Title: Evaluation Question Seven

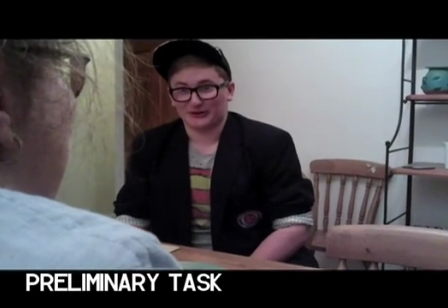(0:02)
The progression from the initial preliminary task to the final edit of my opening sequence is very noticeable.
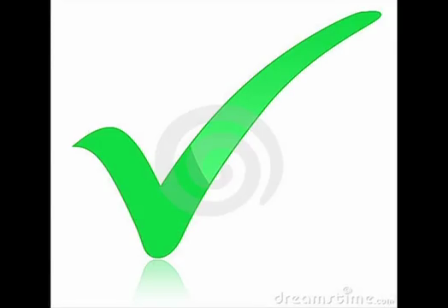(0:07)
The first aspect that has improved since the first task is the storyboard.
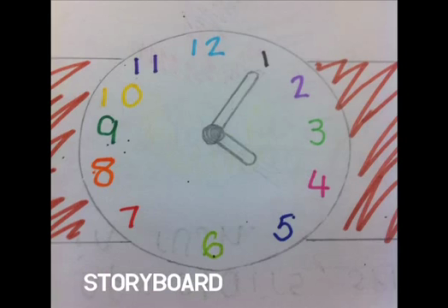(0:11)
They are basic, not detailed, and pictured little consideration for the cinematography and techniques, as only a few varying shot types are demonstrated.
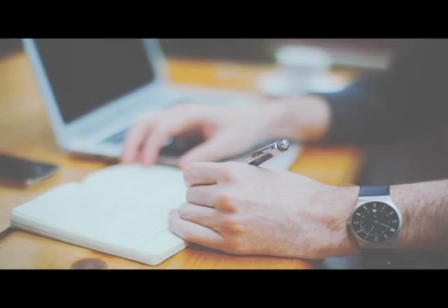(0:18)
I learned the importance of the pre-production process, as there needs to be a good resemblance between the beginning drawings and the final moving pictures.
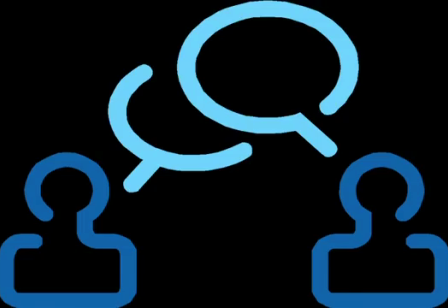(0:25)
As a result, for my opening sequence, I combined my research and my audience feedback to produce a developed storyboard that shows shot type, angles, props, and locations.
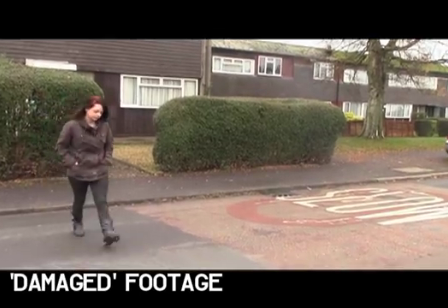(0:33)
The attention to detail that is present in my storyboard is shown, as it is very similar to the final outcome.
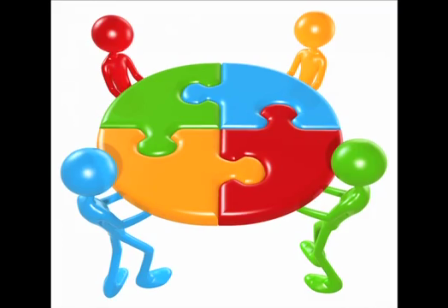(0:38)
The preliminary task was essential in developing my ability of the continuity techniques.
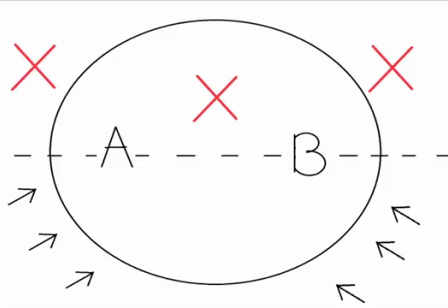(0:43)
I applied the techniques to convey a degree of similitude in both productions.
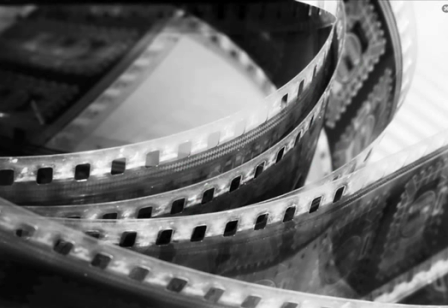(0:47)
Continuity editing is the predominant style of film editing and the production process of filmmaking in narrative films.
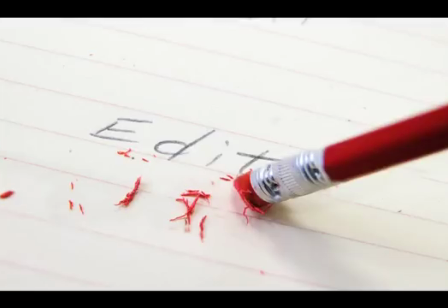(0:52)
The purpose of continuity is to smooth over inherent shots in the editing process and to establish a logical coherence between them.
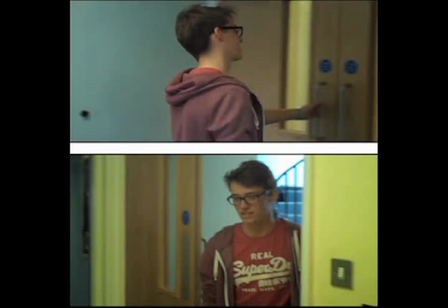(1:02)
Match on action occurs when an action that begins in one shot is continued or completed in the next.
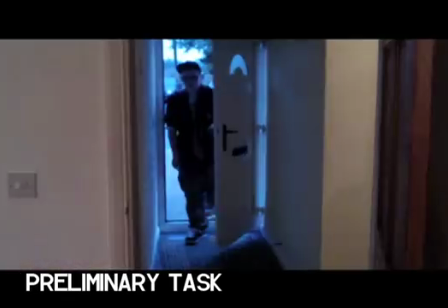(1:07)
The example of opening a door and walking across the road explicitly implies continuous action from shot to shot, which is demonstrated in my preliminary task.
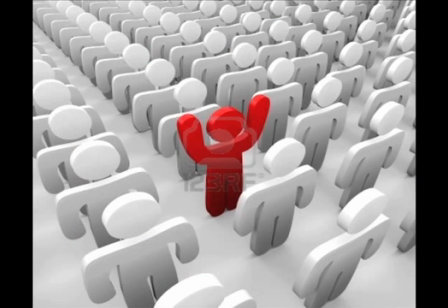(1:15)
To improve this, I had to ensure that every individual match on action is continuous.
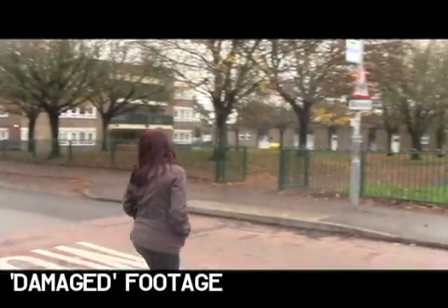(1:20)
For example, when the female protagonist crosses the road and thus creates a sense of real-time and movement for the audience,
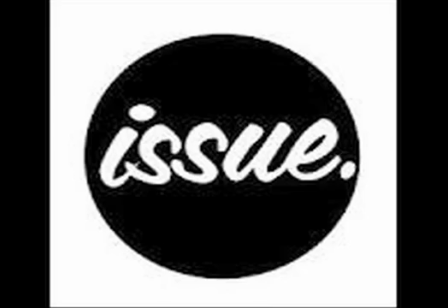(1:26)
this was a real priority with my chosen genre, as I was portraying a serious issue, so I didn't want to come across as undermining the problem.
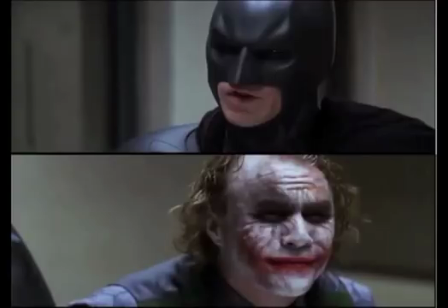(1:35)
An eyeline match occurs when a character looks in a particular direction and the film cuts to the object at which he or she is looking.
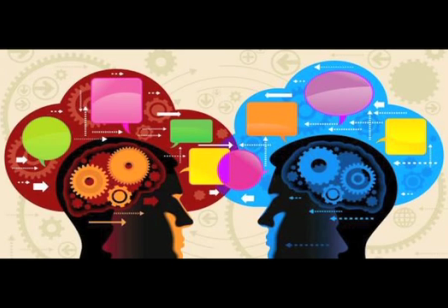(1:41)
This technique demonstrates my understanding in the preliminary task, as it is shown when the woman is looking at her watch.
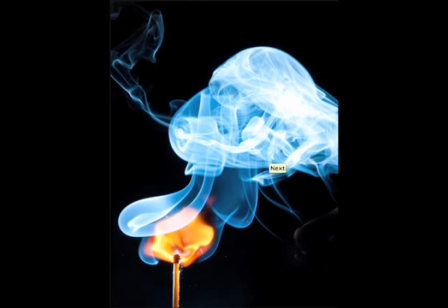(1:46)
For my opening sequence, I wanted to achieve a dramatic match because it would enhance the amount of enigma codes from the audience. For instance, when the female protagonist looks up at the male character, the audience may wonder why she's looking at him like that, which gets the audience hooked even further.
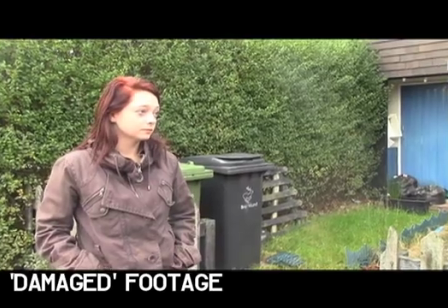(2:01)
In a few shots, the lead character looks off into the distance, and in the next, it is revealed.
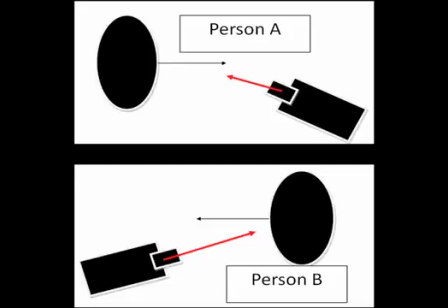(2:08)
Shot reverse shot is a film technique where one character is shown looking at another character, and then the other character is shown looking back at the first character.
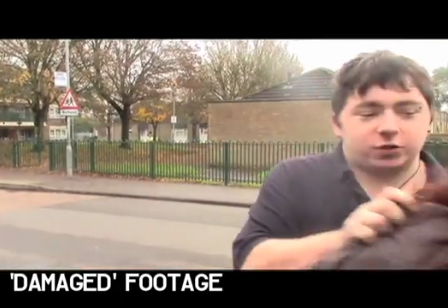(2:14)
The conversation in my opening sequence is a perfect opportunity for me to exhibit the shot reverse shot.
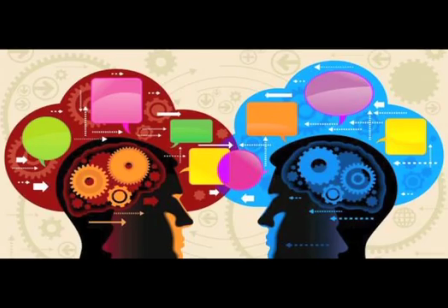(2:19)
This technique is significant to the audience in understanding the plot, as the type of shots reveal the character's reactions to the words.
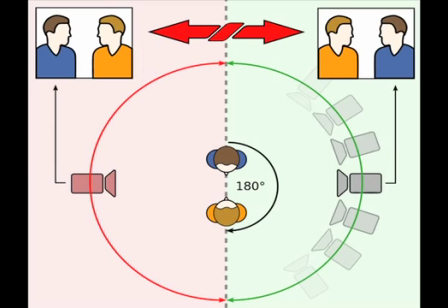(2:27)
Including this ensured that I demonstrated the 180-degree rule.
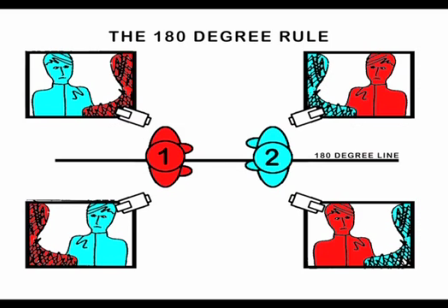(2:31)
In filmmaking, the 180-degree rule is a basic guideline regarding the on-screen spatial relationship between a character and another character or object within a scene.
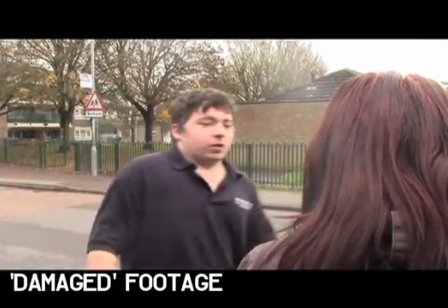(2:39)
Throughout the conversation, the female is on the right and the male is on the left.
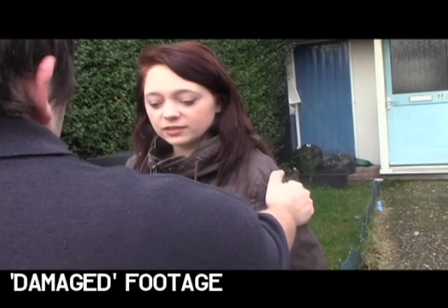(2:42)
This rule is important to adhere to because if broken, it could thoroughly confuse the viewer and resulting in loss of interest.
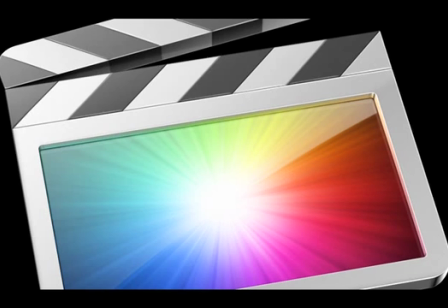(2:48)
However, all these editing techniques were all refined in Final Cut. After the preliminary task, I have more experience with the software, which lets me pay more attention to detail.
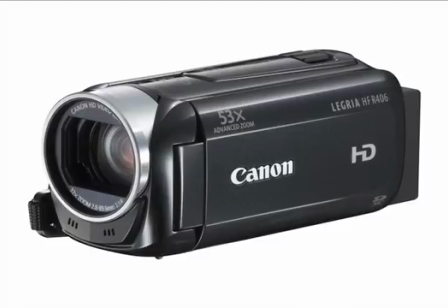(2:57)
Also, the use of more professional equipment allowed me to improve the quality of the footage from the preliminary task to the opening sequence.
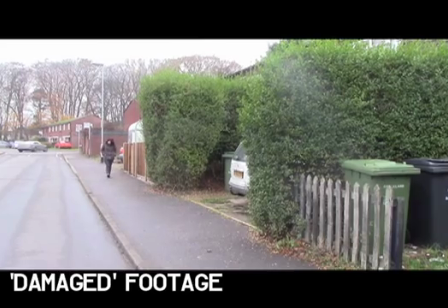(3:03)
Having a tripod made many of the shots that had a lot of movement in them a lot smoother.
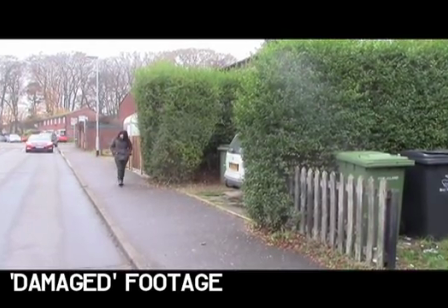(3:08)
For example, when the girl is walking across the street, it is a lot better quality compared to the movement in my preliminary task.